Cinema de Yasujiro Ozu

Yasujiro Ozu é conhecido por ser o cineasta mais japonês entre os cineastas japoneses. Isso se estabelece sobretudo por sua misancene de equilíbrio, o seu cinema de equilíbrio. Isso acontece sobretudo a partir do embate dialético entre as estruturas que ele apresenta em sua misancene. Em primeiro lugar, o cinema de Ozu não é nem romântico, ou seja, nem exagerado e nem realista. A sua forma de comunicar o mundo está justamente nesse equilíbrio entre esses dois fatores. É um cinema que ao mesmo tempo que é super ensaiado, ao mesmo tempo não é nada exagerado. Nesse embate, Yasujiro Ozu apresenta algumas de suas características fundamentais para consolidar essa ideia japonesa. E nesse quesito, nós podemos averiguar justamente algumas das características simbólicas na espacialização de seu cinema. No uso dos espaços vazios. Esses espaços vazios se consolidam sobretudo na transição de tempos. No momento em que o Ozu vai transitar de um tempo para o outro, nós vemos espaços onde teoricamente nada acontece. Um chinelo no chão, placas japonesas espalhadas pela paisagem,
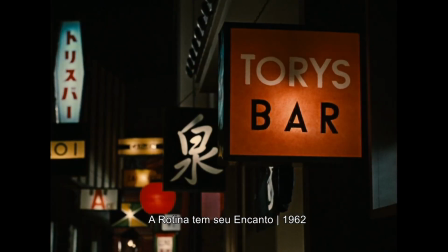[1:14]
elementos da paisagem que nos configuram e nos colocam na cultura japonesa. espaços vazios onde teoricamente nada acontece. Teoricamente, mas que provocam uma tensão pelo que pode acontecer. Não uma tensão de suspense, mas uma tensão de significados, de simpologias e de criação, de materialização de espacializações. Nesse sentido, quando a gente entra de fato em cena,
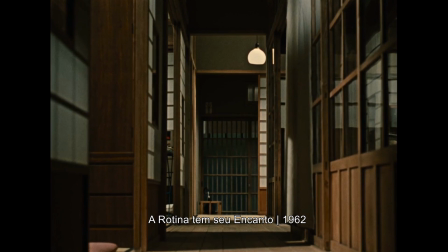[1:43]
quando esses espaços vazios começam a se preencher, eles sempre se iniciam com esses vazios. E Ozu vai completando esses espaços a partir de sua encenação super ensaiada.
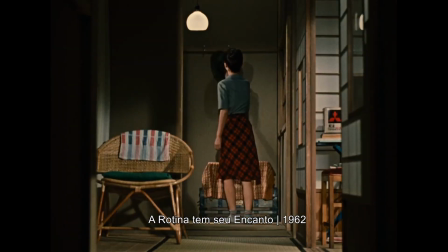[1:56]
Nós vemos, por exemplo, como uma nova característica que a gente pode averiguar aqui, os múltiplos enquadramentos que Ozu faz, sobretudo se aproveitando da arquitetura japonesa clássica.
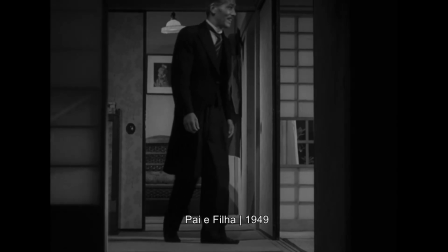[2:08]
E nesse sentido, nós vemos alguns quadrados que se sobrepõem e fazem uma profundidade de campo.
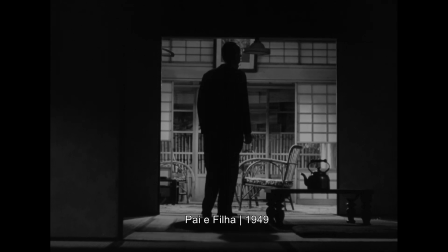[2:15]
E dos vazios dos espaços que se consolidam, os personagens vão entrando desde o primeiro, no segundo ou no terceiro plano. A câmera de Ozu, dentro dessa estratégia que consolida essa cultura japonesa, também se configura da mesma forma. Sempre se utilizando de uma lente 50mm que mais se aproxima do olho humano,
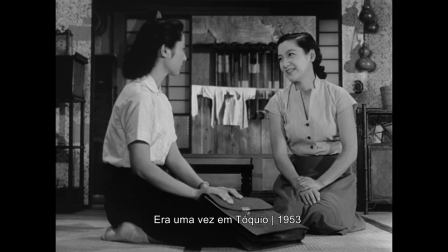[2:38]
Ozu posiciona sua câmera próxima ao chão, da forma como os japoneses se sentam ao redor da mesa.
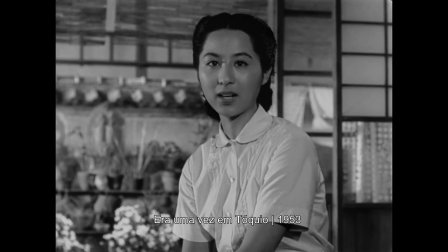[2:45]
E assim, pondo a sua câmera frente aos seus personagens, que olham através da câmera,
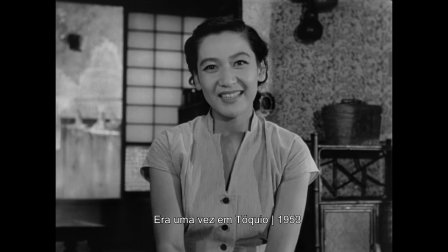[2:52]
nós nos sentimos pertencentes àquela conversa, pertencentes àquela mesa, pertencentes àquela cultura. Mas não só aí a gente vê o embate dialético dos filmes de Ozu. Ozu tem o costume de fazer filmes familiares, que contam histórias sobre a família tradicional japonesa, mas sobretudo pelo embate entre o tradicional e o moderno. Essa transição entre um Japão clássico e um Japão moderno. Mostrar esse conflito de gerações. A estrutura fílmica de seus filmes, portanto, se estabelecem em termos de conteúdo nesse embate que gera um ritmo para o filme.
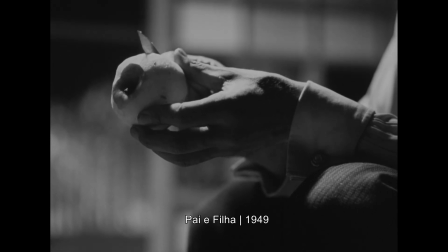[3:32]
E nesse sentido, para finalizar nosso vídeo, eu posso indicar alguns filmes que já nos apresentam essas características, tais quais Pai e Filha,
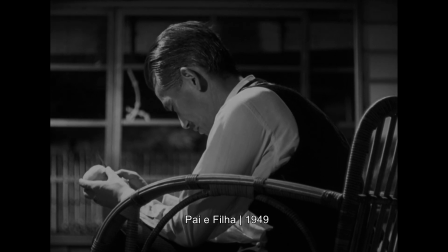[3:40]
Também Fomos Felizes e Era Uma Vez em Tóquio, três filmes que compõem a chamada Trilogia de Noriko.